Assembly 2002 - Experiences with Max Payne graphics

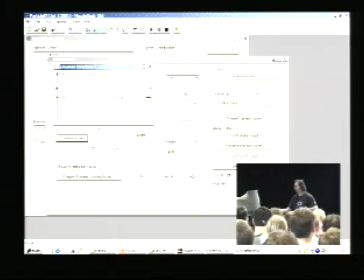First off, you know, when the particles get emitted from the muzzle, they come out at a certain velocity.
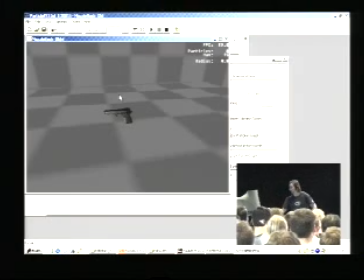And this velocity, they came out of the emitter. At first, it was constant. You couldn't change it at all. It always was the same. But later on, we implemented these direction graphs.
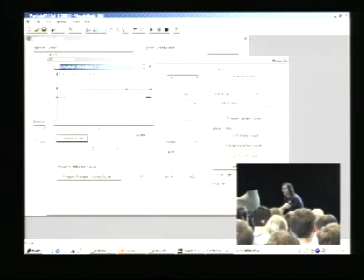And if you change the graph now, in the beginning, we could have the particles coming out very fast. And later on, they could come out slowly. Now, well, that wasn't such a big change, let's give it a really wild change.
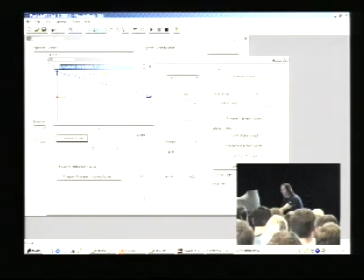Now, if you can see the... Oh, that's the wrong emitter, sorry. I was supposed to be tweaking this emitter here.
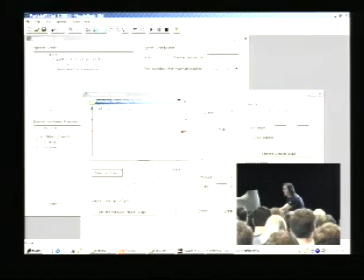Okay, now let's switch it again. Let's do some change here.
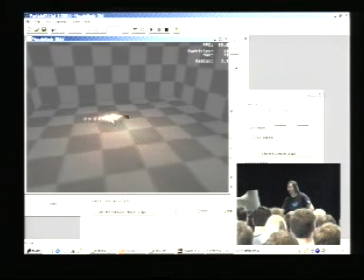And as you can see, the particles start out coming very fast, and then they go slower.
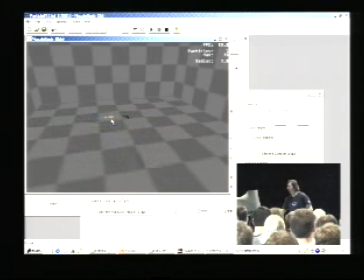Now, it doesn't look like a muzzle flash anymore, but it gives you an idea what the emission velocity graph does. they come out fast at first and then the later particles come out slowly.
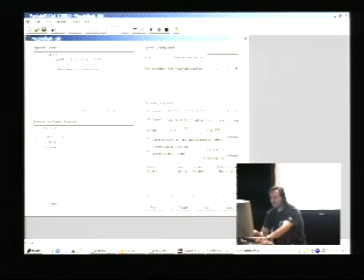And that's exactly what I used to fix the muzzle flash. Here's the new version of the muzzle flash. Let me show you. So, instead of emitting the particles, well, in normal speed it looks almost the same. But again, if we switch into extreme slow motion,
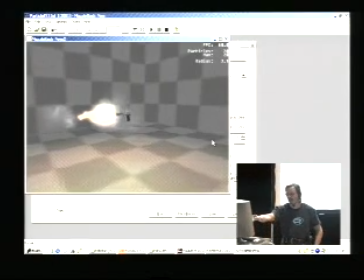what you can see is that we first emit small particles that move fast and then large particles that travel slowly. And now it looks much nicer in slow motion. It looks like an actual explosion in slow motion.
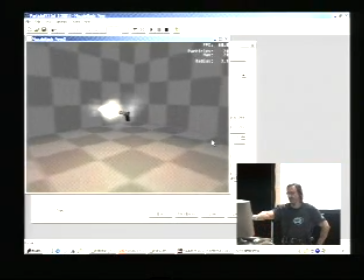What I also added was these sudden blasts of smoke coming out of the gun.
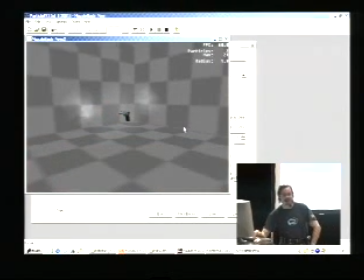Because if you watch the news, you can see some terrorist firing his Kalashnikov.
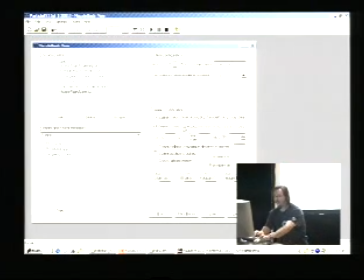You can see those blasts of smoke coming out of the gun.
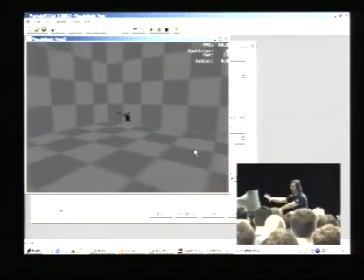And I tried to emulate those with these quick blasts of smoke coming out of the gun. and it gives a much better impression.
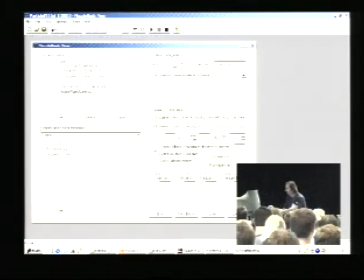So that's how the muscle flash evolved. Let's try really extreme slow motion.
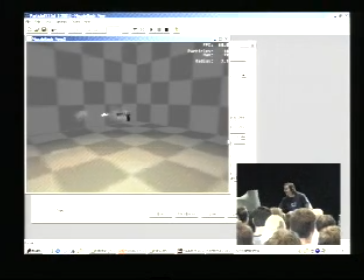Okay, the flames start coming out very slowly. Hmm, this might be a bit boring, you don't want to go through this.
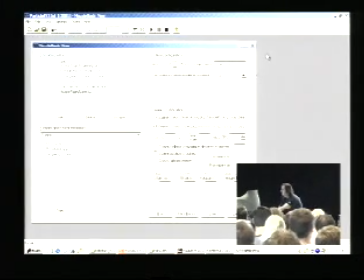Let's move on with the presentation.
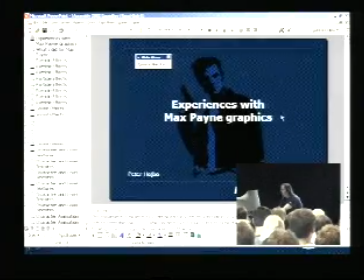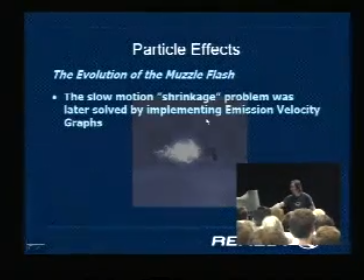Alright, here's the conclusion. The slow motion shrinkage problem, as I just explained, it was solved by the Emission Velocity Graphs.
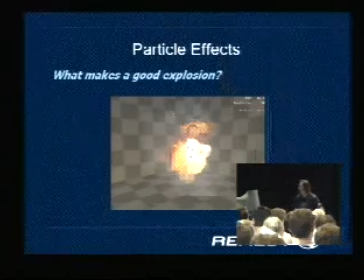Okay, that was the only point I had there, actually. Okay, the second thing about action movies is explosions.
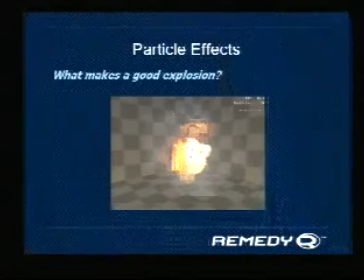Action movies have a lot of them, and if it's an action game, you must have very good explosions.
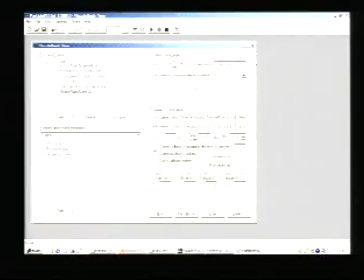And now, usually if you have action games, they have explosions explosions that don't look quite good.
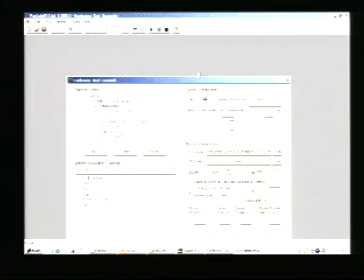They usually look like this. And can you tell what the problem is with this explosion?
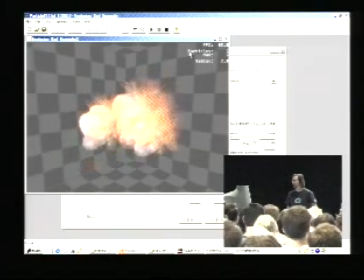Sure, it has a very nice bitmap sequence there. It has a bunch of these explosions, but first off, it's way too slow.
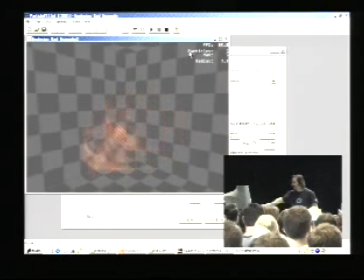It could be a very huge explosion, but, well, we didn't have those in our game. And secondly, all these explosions, they look the same.
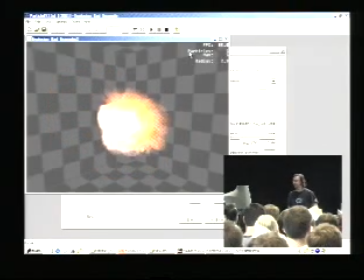They're identical. There's a bunch of identical explosions in a group, and it doesn't look very good. So what should you do to make this look better?
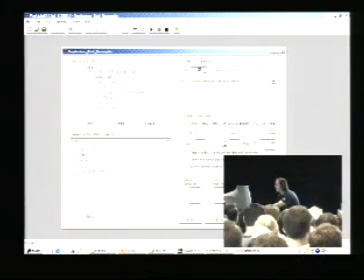Let me show you a better example.
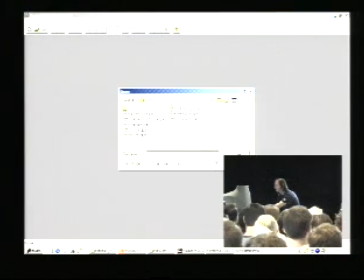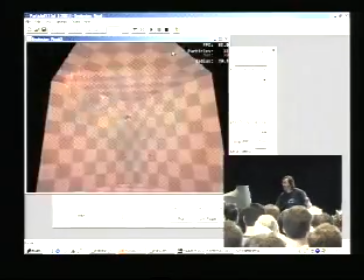Kaboom! Now that's much more like it. So what's the difference? First off, the actual flame is very fast.
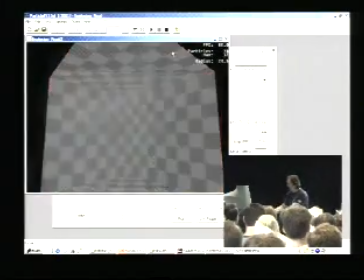It disappears quite quickly. And then if you look very closely, you can see that there's this shockwave that expands out of the explosion.
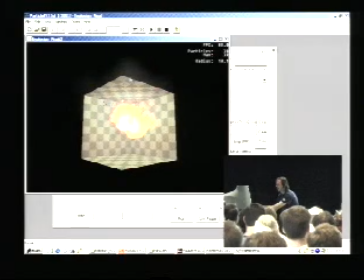This very lightly colored gray area. If I switch to pause you can see it. Is it actually visible on the big screen?
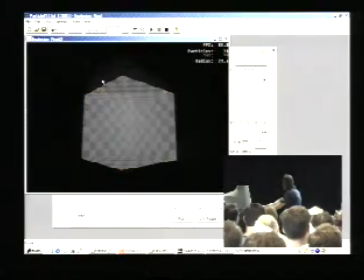Actually I'm not sure. Let's see if you can actually notice it. No, can you notice it? It's a very faint shockwave expanding.
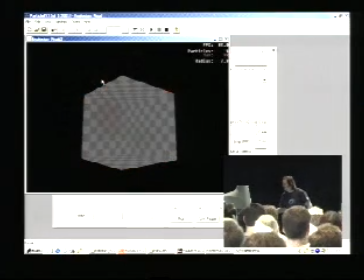It looks better on the screen, but anyway. And then there's this cloud of smoke that lingers there after the explosion.
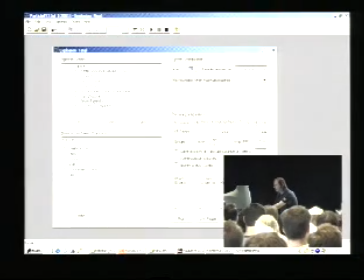Oh, looks like that's also hardly visible. Let's increase its opacity a little.